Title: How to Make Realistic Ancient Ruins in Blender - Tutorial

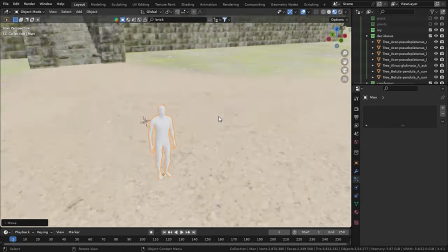Now I will add a human for real life scale, and you can see that our temple is enormous.
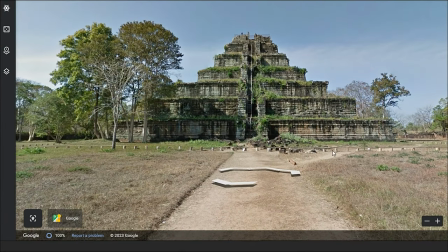Now as you can see in the reference, there are these brick like pieces and sticks that I imported for free from Blender Kit,
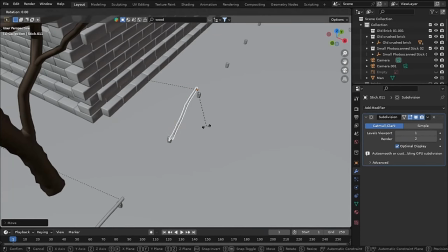and these sticks are from Blender Kit as well. So I aligned them as they are in the references using the array modifier.
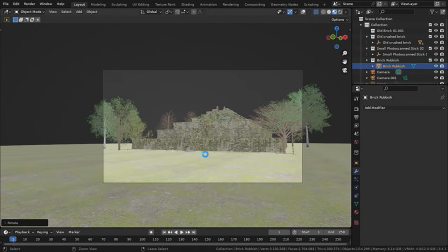Then for the brick rubble, I found this brick rubble on Blender Kit as well, which I stacked and changed the color a bit in the shader editor.
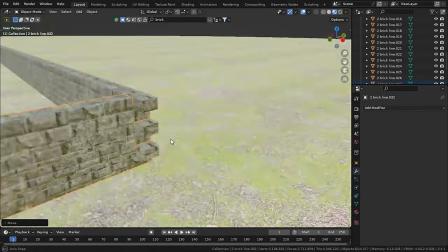Then I used the same wall system to create compound wall very far away.
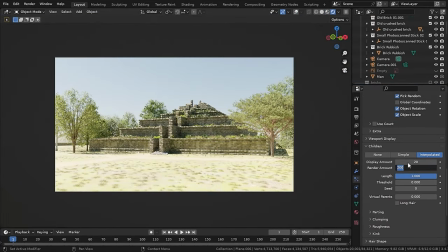Then I added a few trees and scaled them down, making the temple look big.
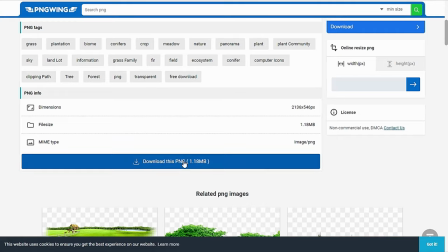Now for the background, I found some great PNGs on a website called PNG Wing and added those image planes in the background.
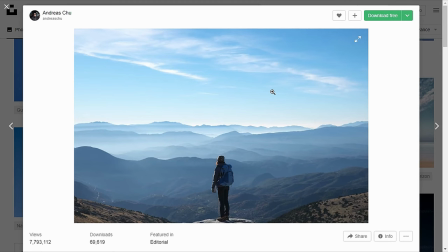Then I found this image on Unsplash for the sky, so I added this image as well.
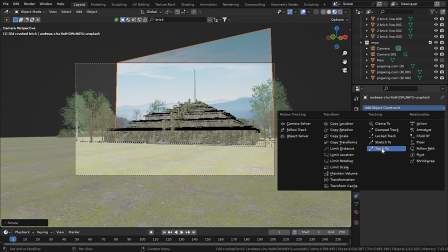Now to make the image align to the view of our camera, I added a track to constraint to the image and set the object to the camera.
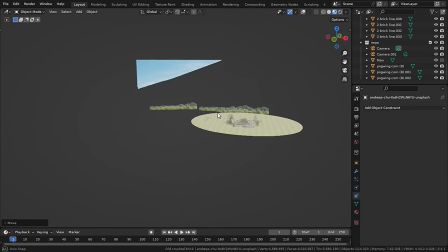And boom! Now if you are getting this kind of clipping in the viewport, you can increase the clipping distance, and same for the camera.
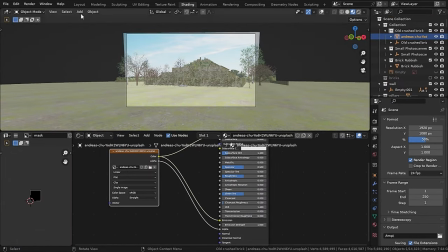And also plug the color of the sky into the emission as well, and you can lower down the emission strength if it is too much.
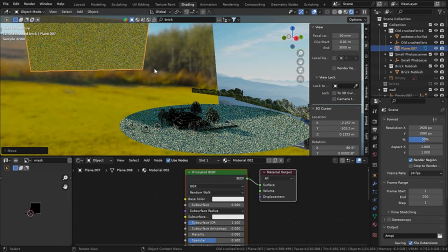Now as the ground was looking very flat, I added a plane blocking the light and then plugged a noise texture into the alpha,
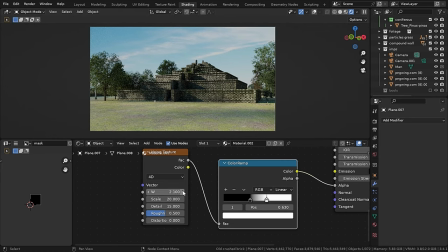and then a color ramp to control the opacity. This gave me the much needed cloud effect.
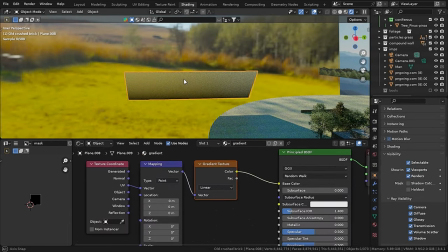Then again I added a plane and plugged a gradient texture into the alpha and blocked the light coming from the lower left corner,
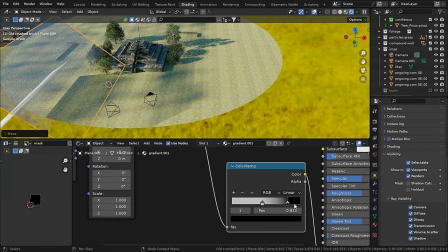and duplicated it again to block the light from the lower right corner, which results into highlighting the pathway.
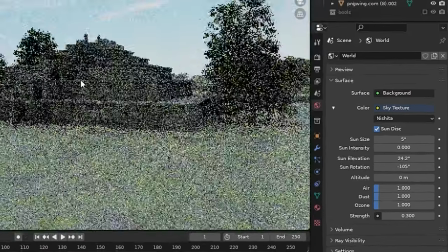For the lighting, I have used the sky texture and turned the sun intensity all the way to 0 and lowering the strength, giving only the ambient light.
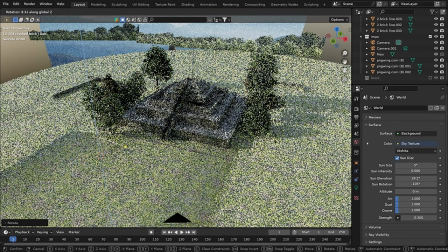Then I added a sun and rotated it in such a way that the light is coming from the left to right.
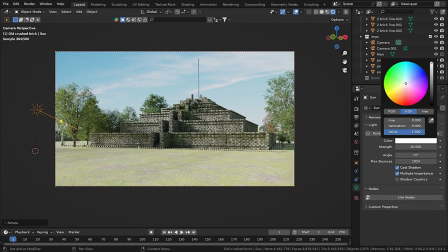And I also changed the color of the sun to a slight orange with 0.1 in the saturation.
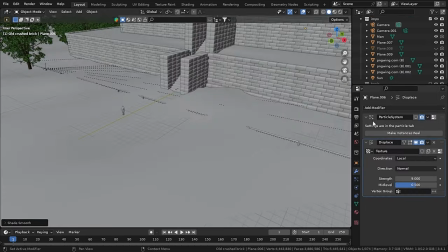Then I displaced the ground plane with a displace modifier with the noise texture and a subsurface modifier.
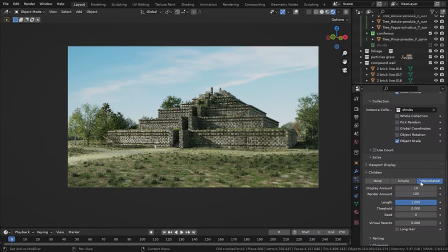Then I added some random shrubs as well on the ground with the particle system. Still, this scene was not looking good, and I think something has to do with the composition.
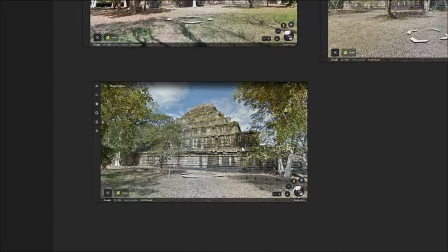So I came across this screenshot of mine and I thought that I can use these trees to frame my image to focus on the temple.
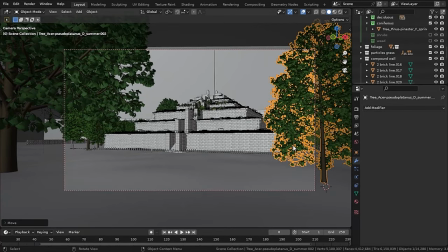So I added two foreground trees and bam, it completely changed the look of the image.
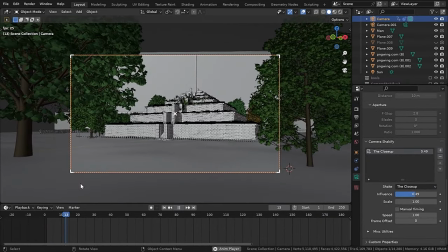Then I added just a simple camera animation to the camera, and to give my camera an handheld effect, I used a Shakeify add-on from Ian Hubert to add subtle camera shake, and believe me,
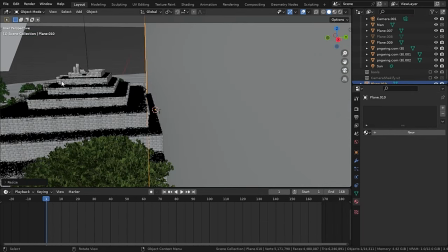it's damn useful. Then I added a plane and gave it a cooler color to represent a distance fog.
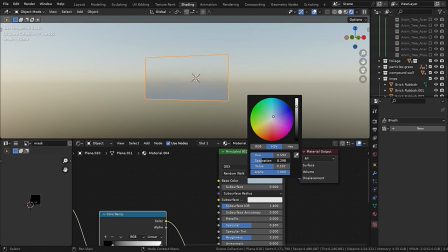Then I plugged a gradient texture and added a color ramp.
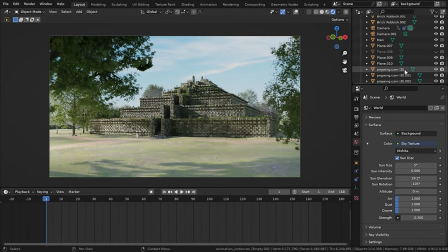This will not only add a bit of realism, but will also separate the background from the main subject.
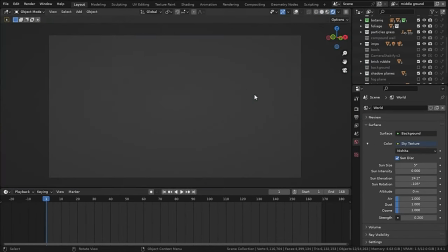Now as my scene is very heavy for my system to render, I will use render layers to render collections separately.
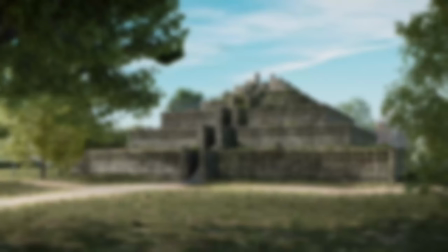If you don't know how to use render layers, then you can watch this video. So I am rendering this animation at 500 samples with a noise threshold of
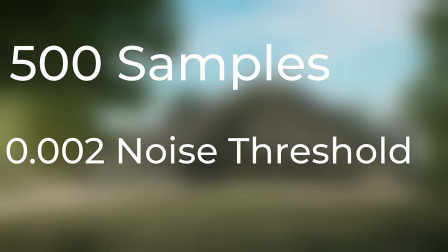0.002, and keeping the noise threshold bigger will render faster but will give less quality. But I don't think that 0.002 will make any difference than 0.001.
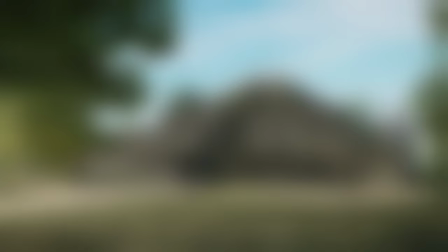And now it's time to wait for a while. Okay, so all in all, my scene has many particles and 5 million faces,
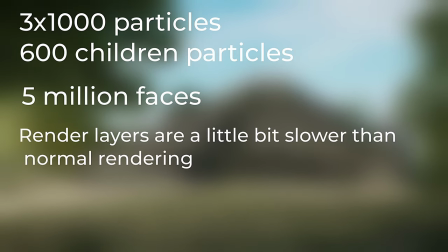and also I have rendered the scene in render layers, and it took me 13 hours to render the whole animation.
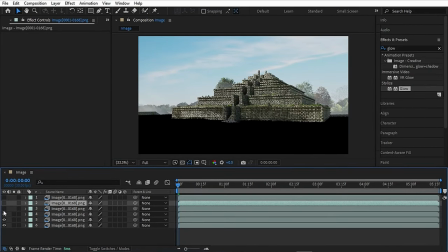Then after everything is rendered, you can composite them in Blender, but I like to do that in After Effects, which I found pretty convenient.
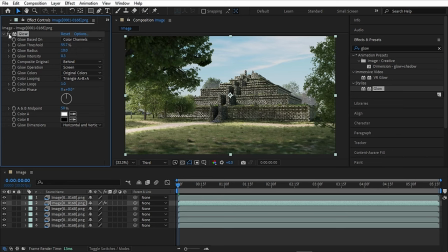So I added a subtle glow to the ground and this tree as well on the left,
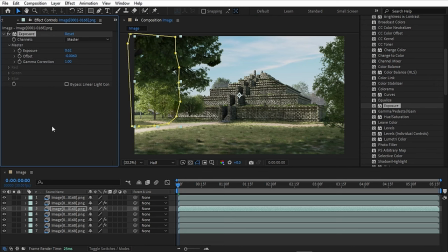and I also did a bit of color correction in DaVinci Resolve, which leads us to the final result.